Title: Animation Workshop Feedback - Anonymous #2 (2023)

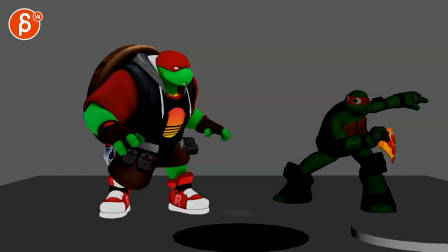I would also potentially, to be honest,
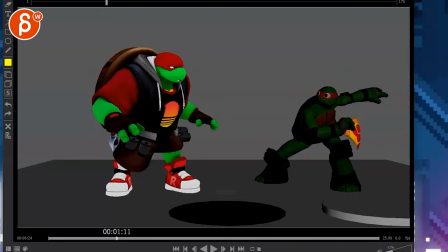stage it maybe like this. i also feel like everything feels a bit crammed in that's the other feeling that i had so we get to see this again you have you know just a bit more room out here and then that way we have a little
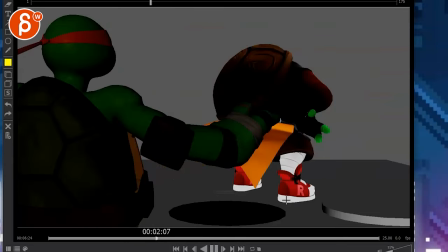bit more room on the edges here and the thing is he could also do this instead of this where even color wise it gets very muddy here in terms of silhouette this bit of a tangent there with the shoe where like what if he really grabs this and maybe puts it up a
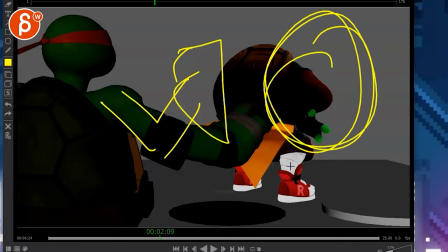bit higher pizza and then the other guy is here like a really clean
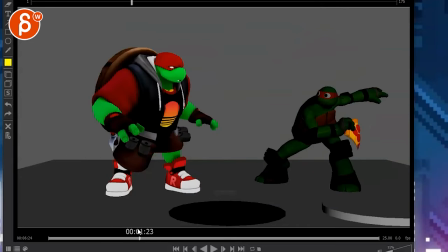thirds type of thing whoops where we're not so overlapping even
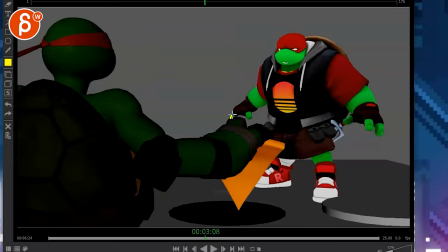here again when you go back a bit of a tangent there it just this is
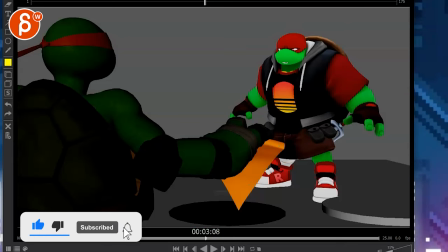too much and if we're zoomed out a bit and you might even dare
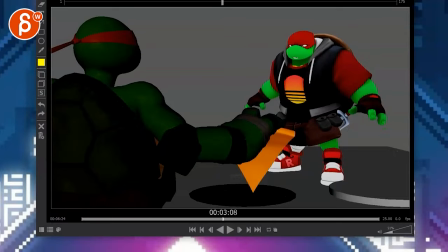i say you
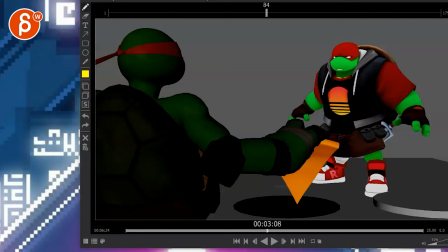know imagine like he's more like this here and then you have i gotta switch drawing tools here what am i switching your orange sure what if then he is here shell hey i got your pizza you know i mean so now we have all this space here for this guy
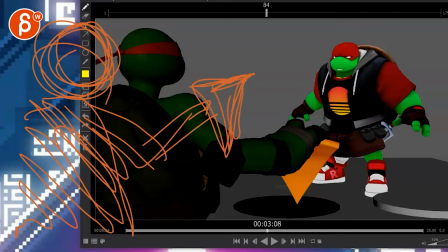showing in a very clear silhouette i got what you what you want because even here i know we know what it is by now but imagine he would hold it just maybe maybe the The hand is, you know, on top, holding it. So it's a very, very clean silhouette. And then you have a nice clean silhouette for that guy.
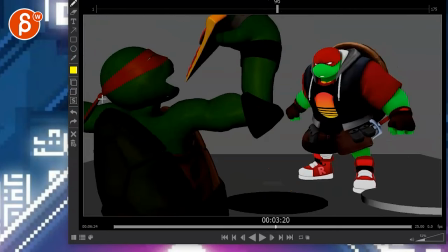Copy the thought there. You know, then you have maybe more room for this as well. Again, we're just very close here.
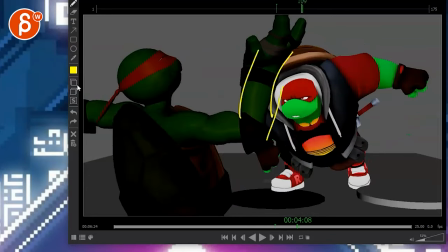And then when he gets into this, we immediately have this overlap. So imagine the character is more on the left, like I said.
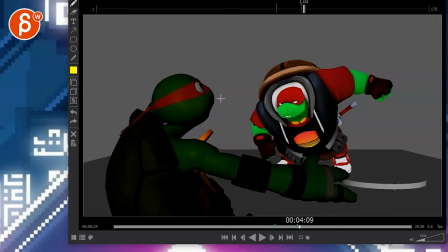He also has more range to go in terms of, let me switch this over here. so imagine he is you know going from here and then the other turtle is is that the wrong tool there we go the turtle is here
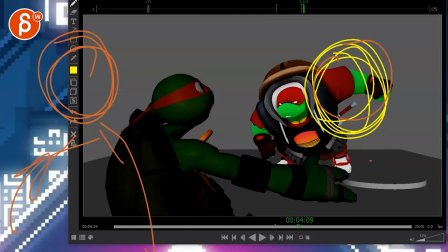right the other guy is here now you have more diagonal space to go where you are a bit more three-quarter instead of head-on which gives you a bit more to play with in terms of you know the spline change and the line of action change
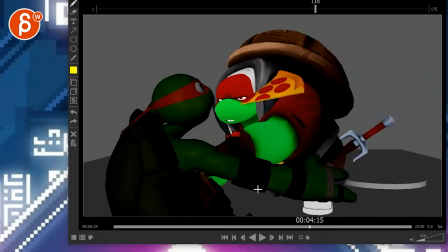well anything that's head on gets a bit flat and he exits like what is he doing here is he
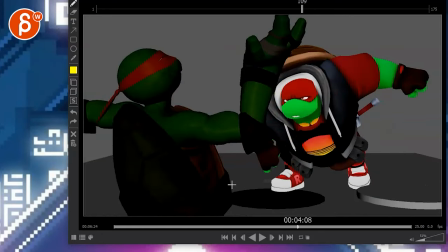this seems like he's actually getting punched like where is the pizza hold on
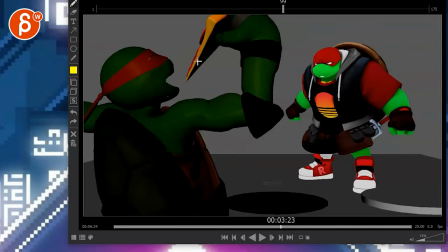so he is eating it so are you saying that he actually ate the thing like what is it is he throwing it up in the air because it
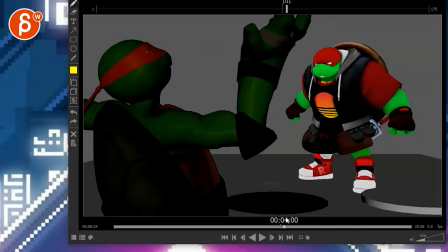lands here and it grabs it maybe i'm not super clear about this here okay this seems like he's throwing it up in the air and
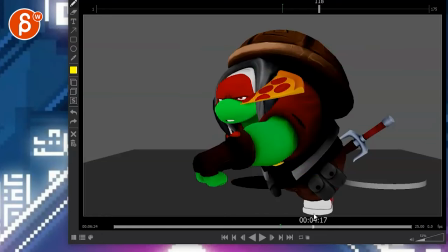that's when he charges him punches him but then why is it here is it falling down here and
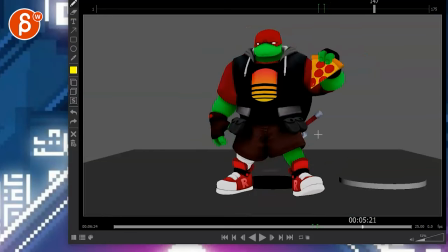that's where he grabs it and then swings it back not super clear at least to me